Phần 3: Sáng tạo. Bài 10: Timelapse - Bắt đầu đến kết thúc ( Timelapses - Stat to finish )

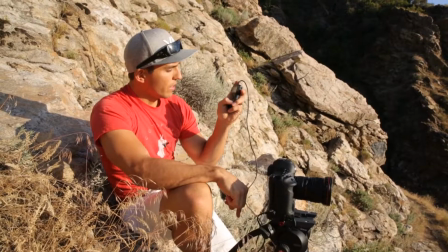So I'm gonna go ahead and just start my intervalometer, and there we go. So every 2 seconds, it's taking a photo, and it's gonna keep taking them until I stop this. So we have some sad news. Right as I started my time lapse, it looks like we're about to lose our sun, which is a very sad thing because I love the sun. The tough part is going to be, since I started it while the sun was out, and then midway through, it's going to go to completely overcast because of the cloud. It's going to change my exposure completely of my time lapse. So what I usually do in these kinds of scenarios is, since I'm not too far into the time lapse, I'm only about 2 or 3 minutes into it, I'll actually restart it, reset my exposure,
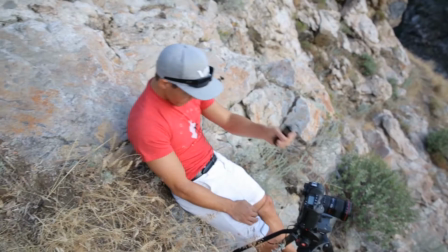and go again. All right, so we stopped our time lapse. It is now completely overcast.
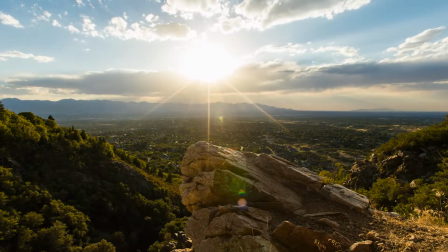So I'm going to show you what that looks like right now. You can see some awesome cloud movement, and that time lapse actually works.
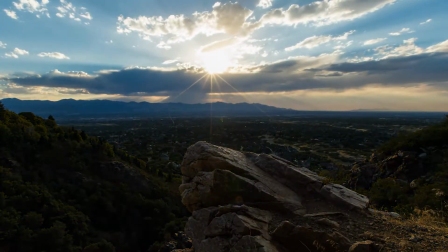That went for about 10 minutes before the sun was completely gone. You'll see the clouds moving nicely.
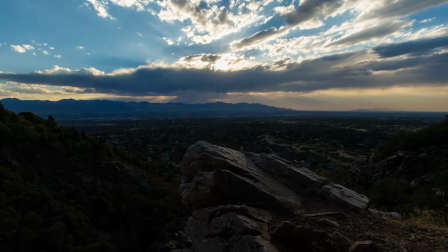That movement makes our time lapse worth doing. However, because we are completely overcast now, I'm going to bump up my exposure a bit. We're going to start a new one that's exposed better for the overcast.
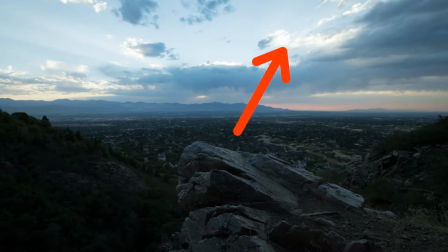So I still want to make sure my sky isn't blown out, but instead of about a 300 shutter speed, we're now looking at about a 60th of a shutter speed.
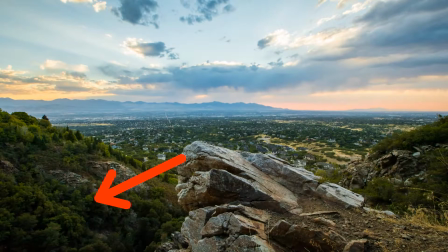So that way we can still pull up the shadows, but we're not losing too many of the highlights in the sky still.
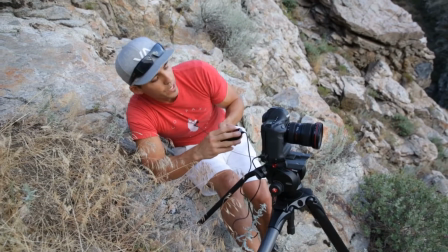So everything's the same. We've just lowered the shutter speed a little bit to better expose for the overcast, and now we're going to go ahead and start again. So this time I'm going to set the intervalometer to every 4 seconds it's going to take a photo, and what you're going to see is basically now your time lapse is going to be twice as fast.
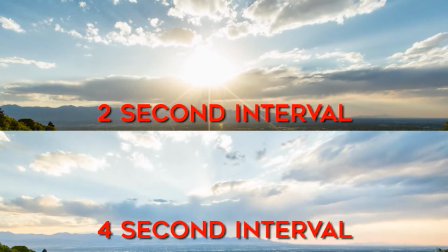So the clouds are going to move twice as fast because we're going through time quicker. So the math on that would be every 4 seconds you're getting about 15 photos per minute, which means I'm getting about 150 photos every 10 minutes. And generally I like to shoot at least 300 photos per time lapse, which means this has to go for a total of 20 minutes in order for me to get 300 photos. And I want to have at least a 10 to 15 second time lapse to work with. All right, so here's what we're gonna do. My time lapse has been rolling for about 4 minutes, and then at this point I'm gonna walk into the frame and I'm gonna do my pose,
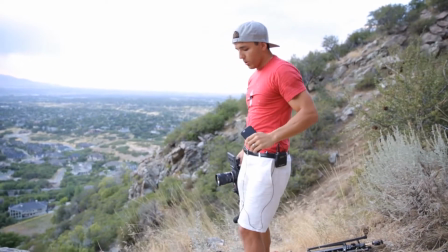but I'm gonna do it in a way where I only move every 8 seconds.
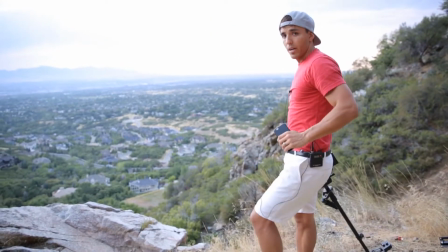So I'm gonna move super slow, and over a span of about 6 or 7 minutes, I'm gonna be doing my pose.
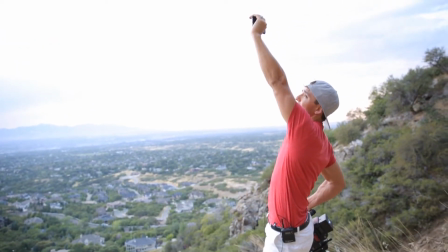I'm gonna hold it for a minute or two, as long as I can, and then I'm going to get out. So that's going to take me about 8 minutes of total time, and in time-lapse time it's about 5 seconds.
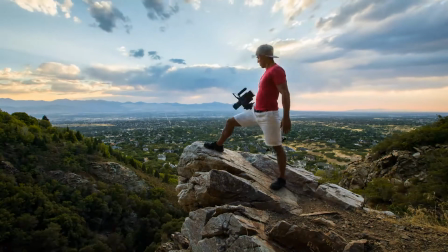So in the time-lapse it'll be me walking up and then I'll walk off. But all around me, hopefully you'll be seeing the clouds moving over that time.
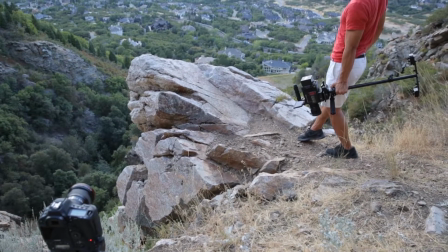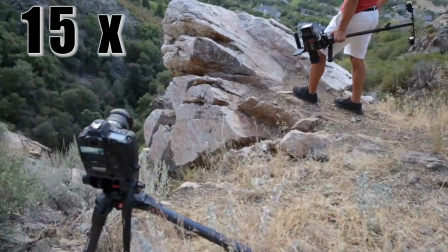Okay, so that was a lot harder than I thought. That's a freaking heavy camera. So we'll cut to that right now so you can see how it looked.
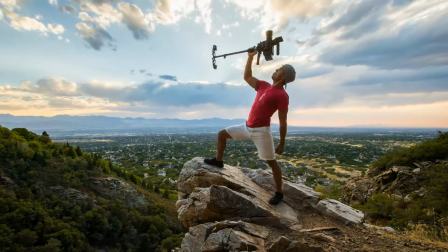I'm not sure how it's gonna look, if it's gonna look natural with me doing that nice and slow. It might look kind of weird, but I did the best I could.
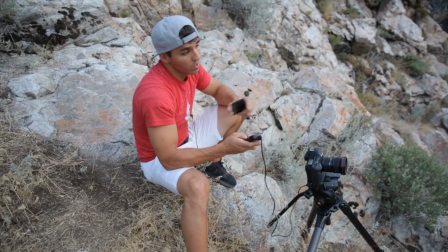Okay, so that last one was really hard for me to walk in and walk out over a long period of time holding a heavy camera.
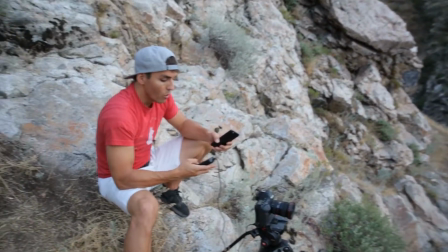So instead of doing a 4 second interval, we're gonna do a 1 second interval so that I don't have to be out there so long. All right, it is 8:25, so we've been rolling this time lapse for about 14 minutes.
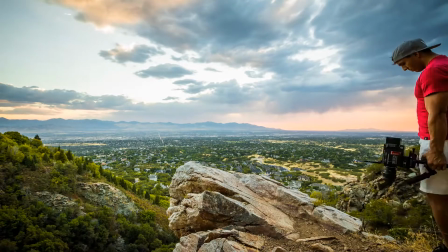So we'll now show you what that one looks like all put together.
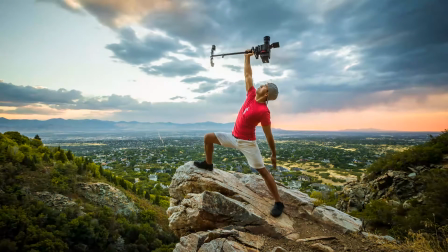That was at 1 second intervals, me going in for about 5 minutes, which should equate to about 5 or 6 seconds of time lapse footage. All right, so we are now shooting our night time lapse, and the direction we were shooting with our Lion King rock wasn't looking very good because it was just a bunch of clouds and we couldn't see any stars.
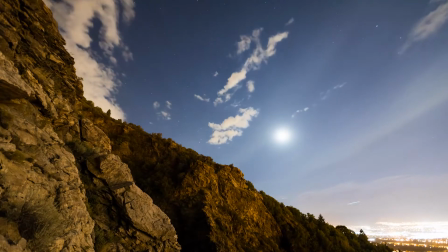So I whipped the camera over this way to a different side of the mountain where I could see the moon and some stars.
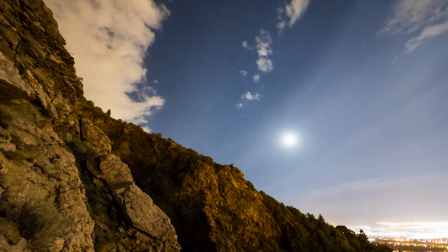And so now we're gonna take a time lapse here at night.